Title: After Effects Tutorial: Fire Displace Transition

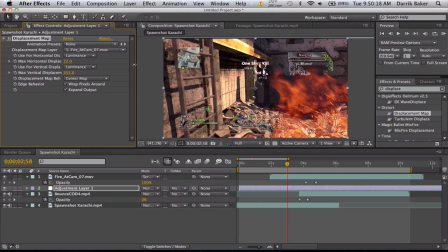253s
Now, the problem here is it looks really, you know, not smooth.
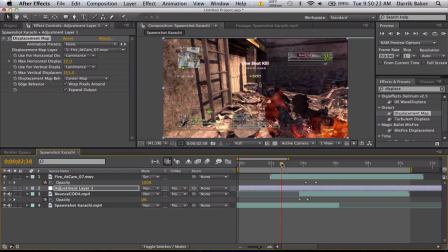259s
It's really pixelated and kind of just gross looking, right?
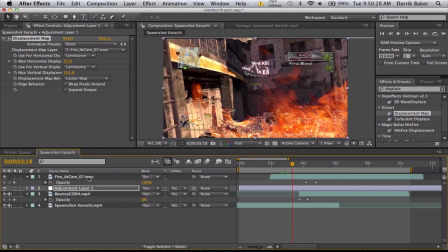263s
So we can probably blur out the fire, but that'll blur out the real fire, and we lose detail. And another thing is, if we apply effects to a layer like this, the displacement map does not know it has effects on it.
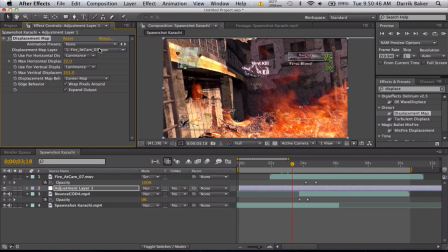282s
It only thinks we're using just this layer.
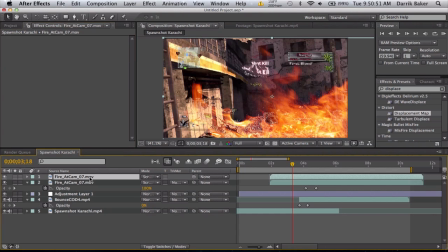284s
So what we need to do is duplicate this fire layer and pre-compose it and call this
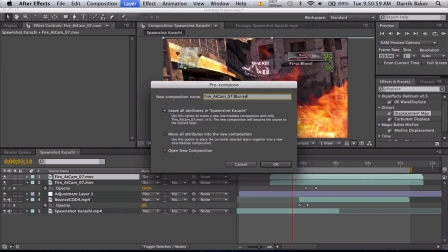293s
fire at cam blurred. And we're going to leave all attributes.
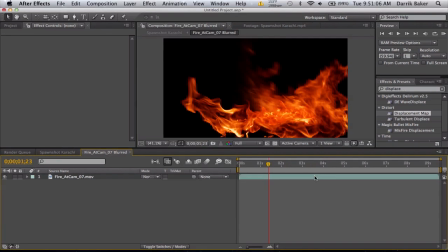301s
Okay, so let's double click right inside, and it's just our fire layer once again.
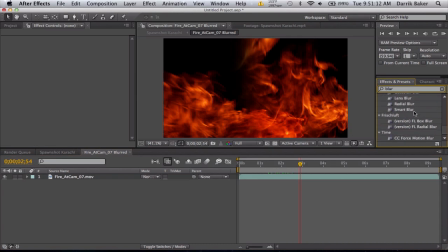307s
We're going to set up a fast blur, or whatever blur you want. Come on, buddy. There we go. And just blur it a little bit so it's kind of smooth. Probably no more than 60 pixels. Repeat edge pixels as well. So we just get something like this.
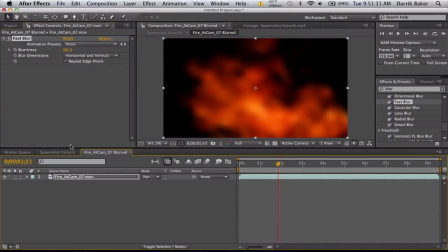326s
Pretty smooth. And we'll go back to our spawn shot.
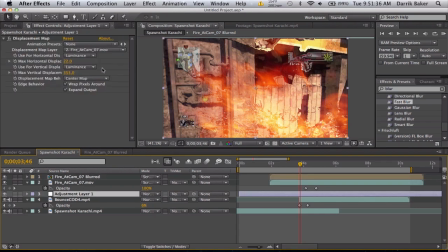331s
And we'll set the displacement layer to the blurred pre-comp.
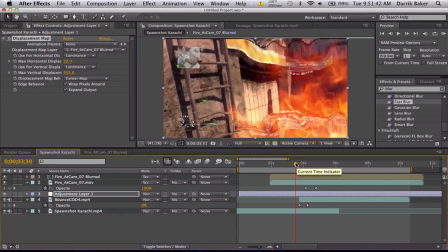336s
Now you'll see our blur, or displacement, is a lot smoother, and it looks like the fire is actually, you know, pushing,
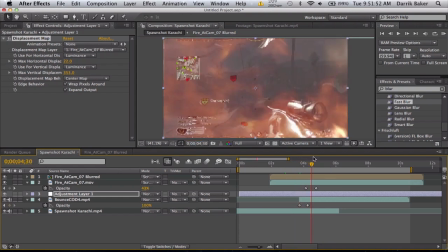346s
not pushing, but you know how heat has a different index of refraction and stuff,
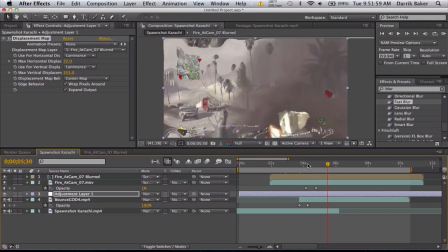354s
so, yeah. Let's also fade this guy out.
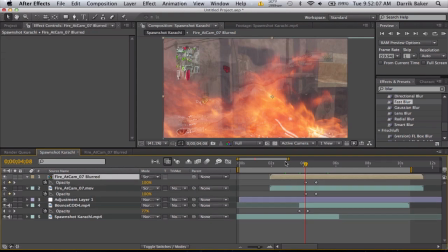361s
Let's see, this one. Oh, it is. Why is it still going? Ew. Alright. So I'm going to fade the adjustment layer out then.
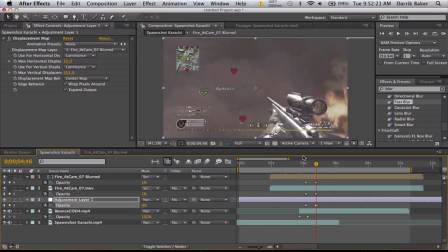375s
Boom. Down to zero. So we should have a normal clip. Actually, I don't want to fade it out.
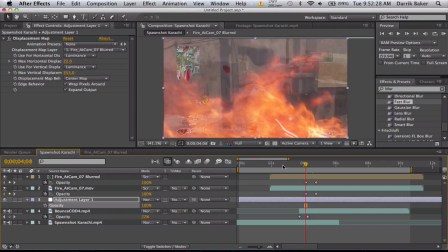382s
Oops. Okay, here's what we want to do. First keyframe, when the fire's fading out, keyframe these displacement values.
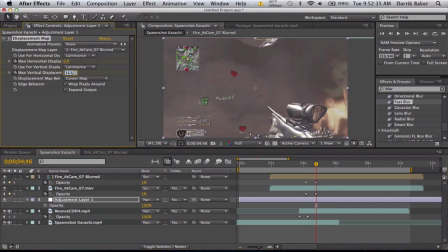389s
Go forward and send both to zero. If you do an opacity fade on adjustment layer, you get weird ghosting and it just looks gross.
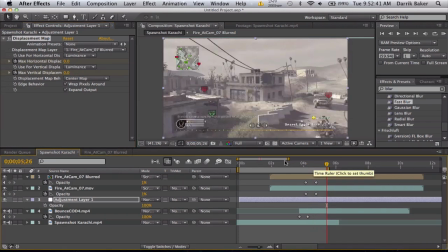396s
So, anyways, here's a quick RAM preview of what we got.
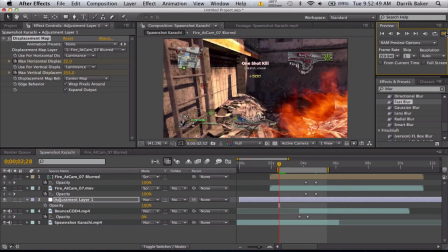402s
And I think it's a pretty simple and fast transition. I think it looks cool because the fire like warps the footage.
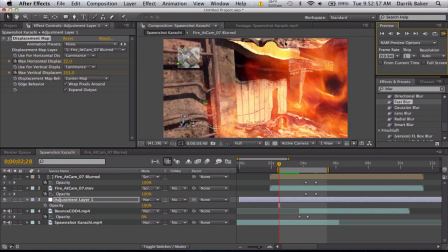411s
And be careful not to warp it too much. You can see the top edge is getting real, like a tiley weird effect.
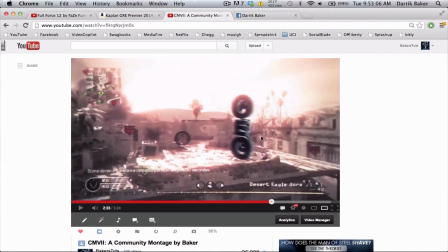420s
But, yeah, that's pretty much it. Go ahead and check out this community montage if you haven't already.
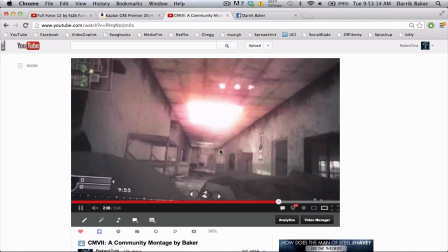427s
This is my first tutorial I've done out of this video. Probably do that transition, this little bar transition.
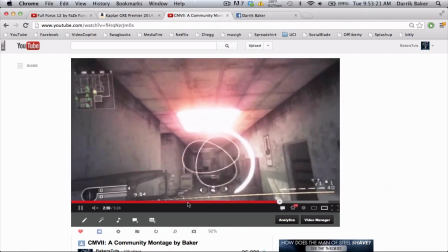436s
I thought it was pretty cool, too. But, check it out. Let me know what you think.
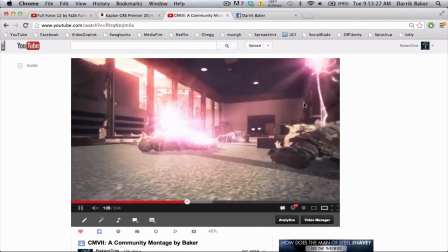440s
If there's any other tutorials, that might be kind of cool. And, yeah, let's take a look at this RAM preview.
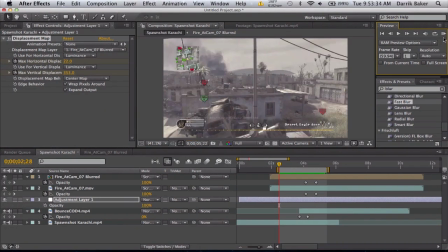450s
Sorry guys, I'm a little sick, but,
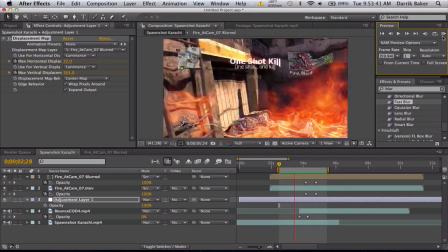455s
alright, so, transition in my montage was a little faster, but you guys get the idea, right?
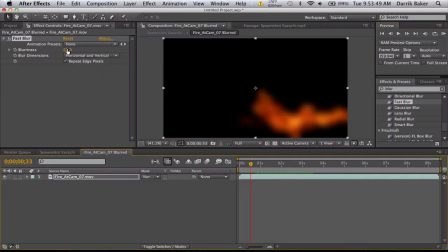463s
You can always, again, just adjust the blur how you want it, maybe a little bit more blurry,
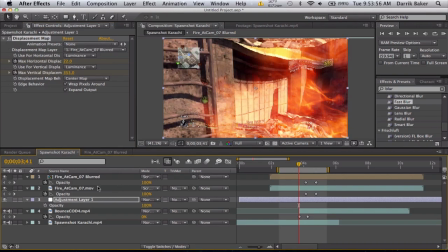470s
get it a little bit more smooth, and play with the value so it's not so, you know, crazy up top and all that stuff, but, anyways, that is it.
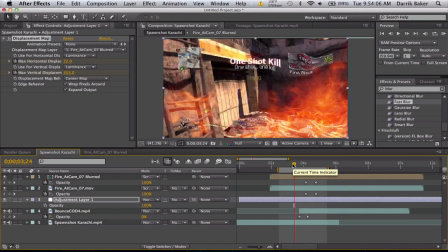481s
Be sure to like and favorite the video. Comment if you have any questions. Hit me up on Facebook and Twitter. And check out my community montage. It's pretty sexy. Alright. Peace.